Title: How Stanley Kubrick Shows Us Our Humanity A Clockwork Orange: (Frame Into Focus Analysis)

But at the end, I discover that I am more of a composer monquet than a genuine writer.
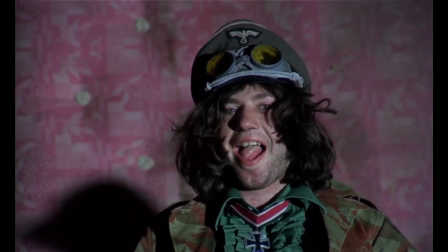(33:28)
His books are immensely musical, structured beautifully in their little liette motifs.
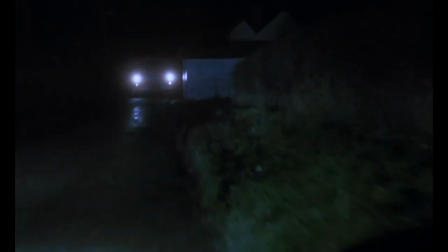(33:33)
Kubrick follows the same formula with his film, with the use of color and camera work to accentuate these choruses.
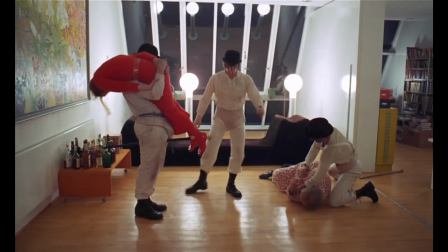(33:41)
Music is a symbol of our humanity, and humans are sinful, well, at least to Burgess.
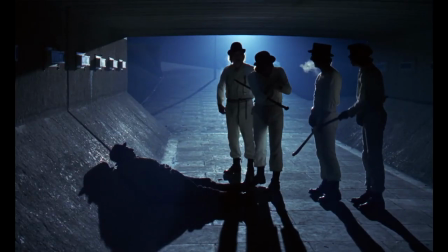(33:47)
Music always accompanies violent acts, for instance. Alex complains about the singing of the homeless man, which leads him to beat him up.
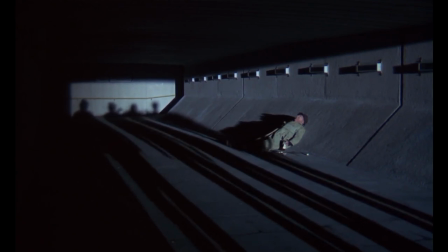(33:56) One thing I could never stand was to see a filthy, dirty old drunkie howling away at the filthy songs of his fathers.
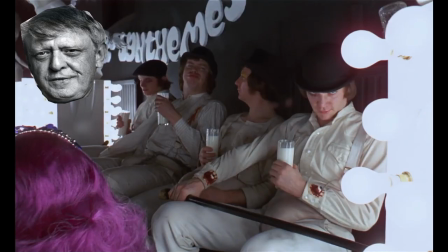(34:04)
Beethoven accompanies Dim's beating, and classical music comes from a window, which inspires Alex to subordinate Dim and Georgie.
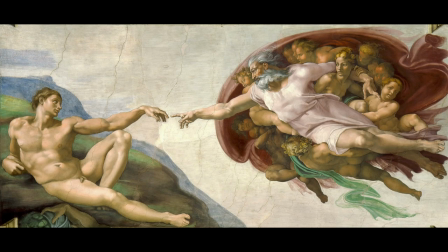(34:12)
Beethoven's Ode to Joy speaks of creation, which is instrumental to sin.
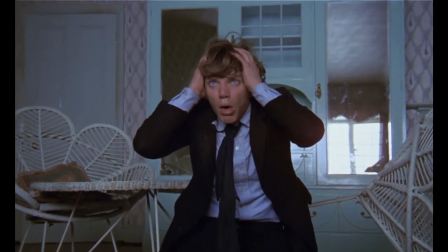(34:17)
When Alex is unable to sin, Alex is emasculated and can't listen to the boastful sounds of Beethoven.
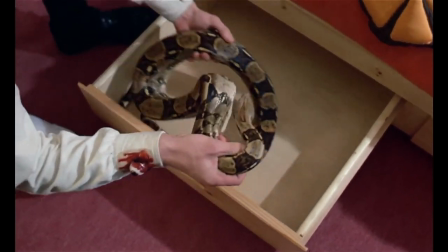(34:24)
One good reason that this classical music is in line with Alex's libido.
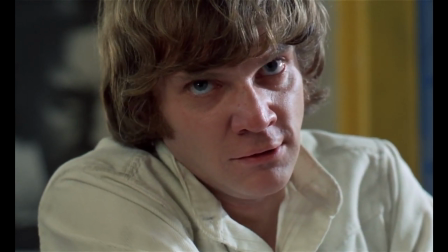(34:30)
Music is often paired with orgasms. When Alex sits and listens to Beethoven, it appears as if he is masturbating.
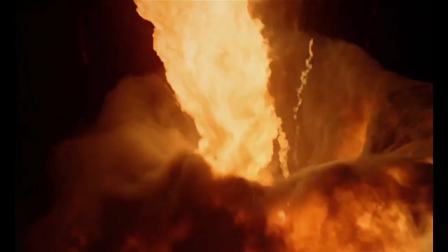(34:38)
This is reaffirmed by the explosion of a volcano that ends the scene.
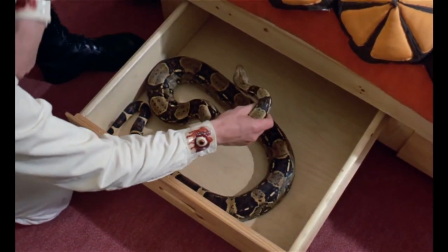(34:43)
In the DVD commentary track by Malcolm McDowell, McDowell denies this saying that he is taking off his boots.
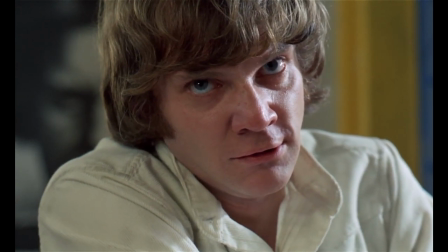(34:50)
That very well might be, but I think this shot is intended to communicate him pleasuring himself nevertheless.
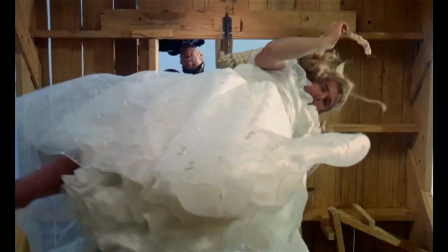(34:59)
This is why we see visions of violence and Alex is a sadist after all.
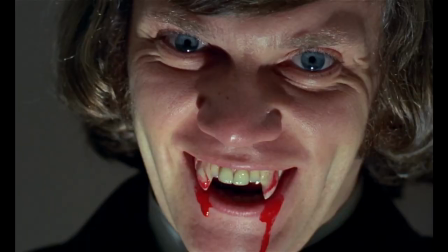(35:04)
Most infamously, rape is paired with singing and dancing.
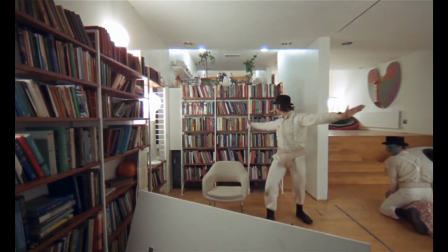(35:09)
We see the destruction of books in the Singing in the Rain performance by Alex, a symbol of Hireman that Alex seeks to choose against.
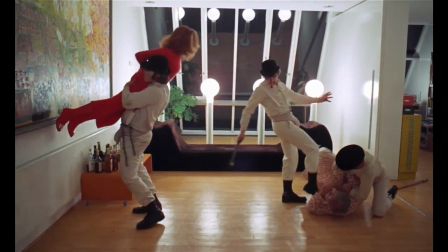(35:18)
The reason for the choice of Singing in the Rain is that Gene Kelly expressed so much joy while performing it.
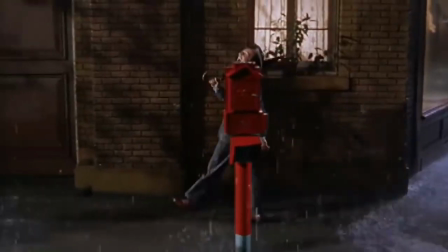(35:25)
Malcolm McDowell saw this as the embodiment of joy. Take this with a grain of salt,
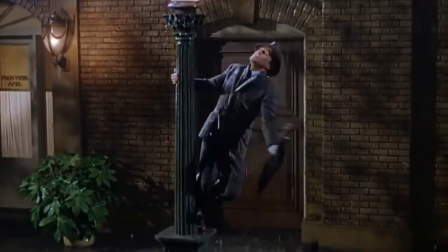(35:31)
but the ode to joy that is the performance of Alex's Singing in the Rain
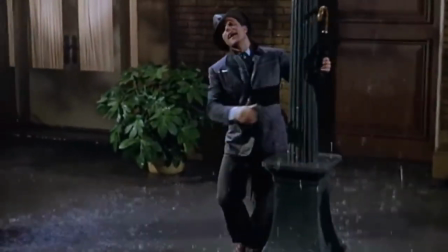(35:36)
may be in line with the ode to capital J joy in Beethoven's Ninth.
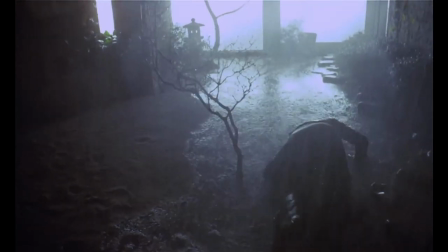(35:41)
The Singing in the Rain motif comes back later to heighten the dramatic irony of Alex's crying in the rain.
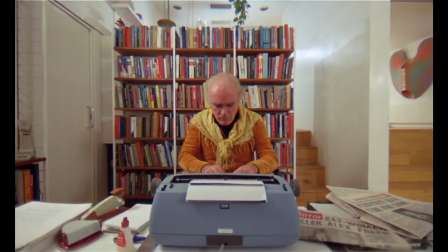(35:48)
The orgasm motif is not just for Alex, but it's also paired with Alex's foil, F. Alexander.
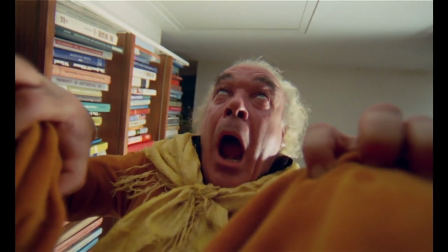(35:56)
Once the writer hears Alex singing,
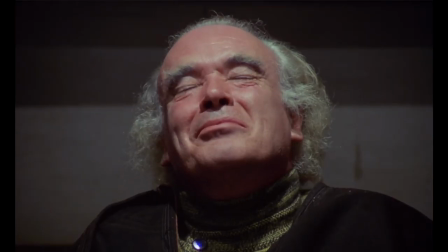(35:59)
he seems to have an exaggerated, almost kabuki expression that could be paired with a sexual climax of sorts.
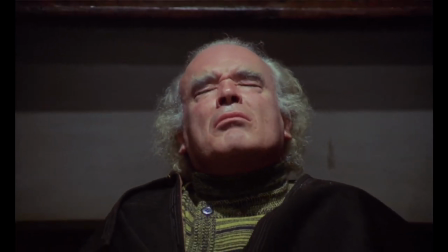(36:07)
The same expression is shown later when he is torturing Alex.
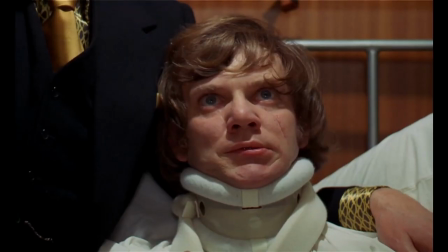(36:12)
At the end of the movie, when Alex gets his sin back,
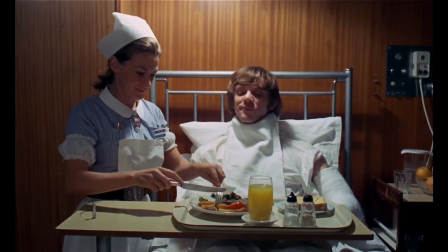(36:16)
a tall glass of orange juice stands erect in front of him as he climaxes, while thinking of raping a woman and listening to Ode to Joy,
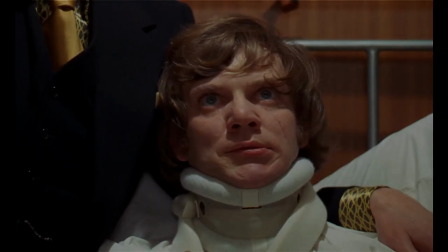(36:25)
once again pairing innate sin with music.
What are you looking at, though? One of the very first 8-track machines. We used it for switched-on barcode tempered synthesizer right through a good half of Clockwork Orange.
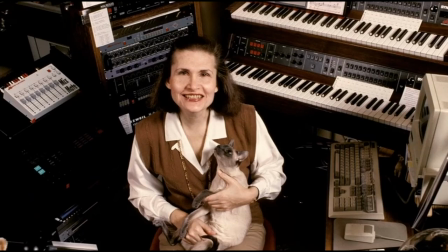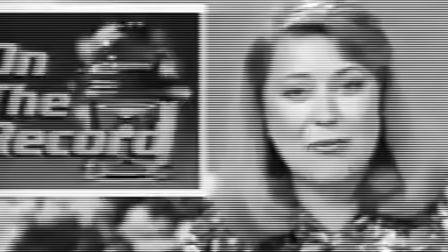(36:51) Is music still music when it's played by a computer? Well, that debate may last a while.
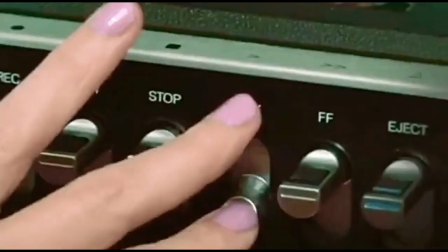(36:58)
Synthesizers are so commonplace now, but this was kind of the attitude back then. How could something be so fundamentally human be corrupted?
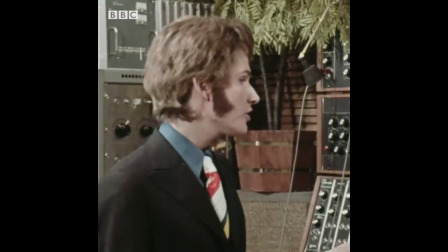(37:06)
What is music if not humanity distilled to its very essence?
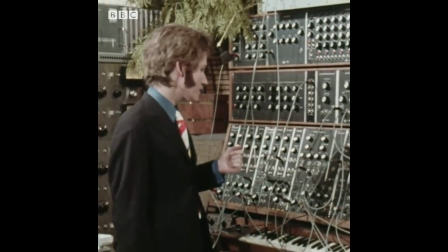(37:11)
And what is this bleep blurp machine? You know that secret chord that David played to please the Lord?
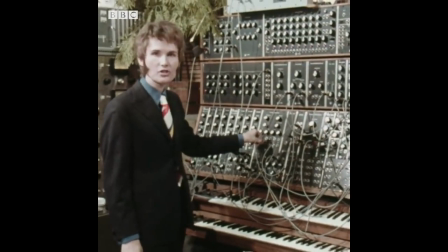(37:18)
I doubt many religious people would say it was played on a computer.
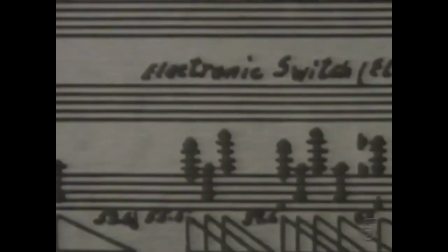(37:23)
And I think this same philosophy is used by Kubrick in A Clockwork Orange to soundtrack Alex's drugged-up society of dominance.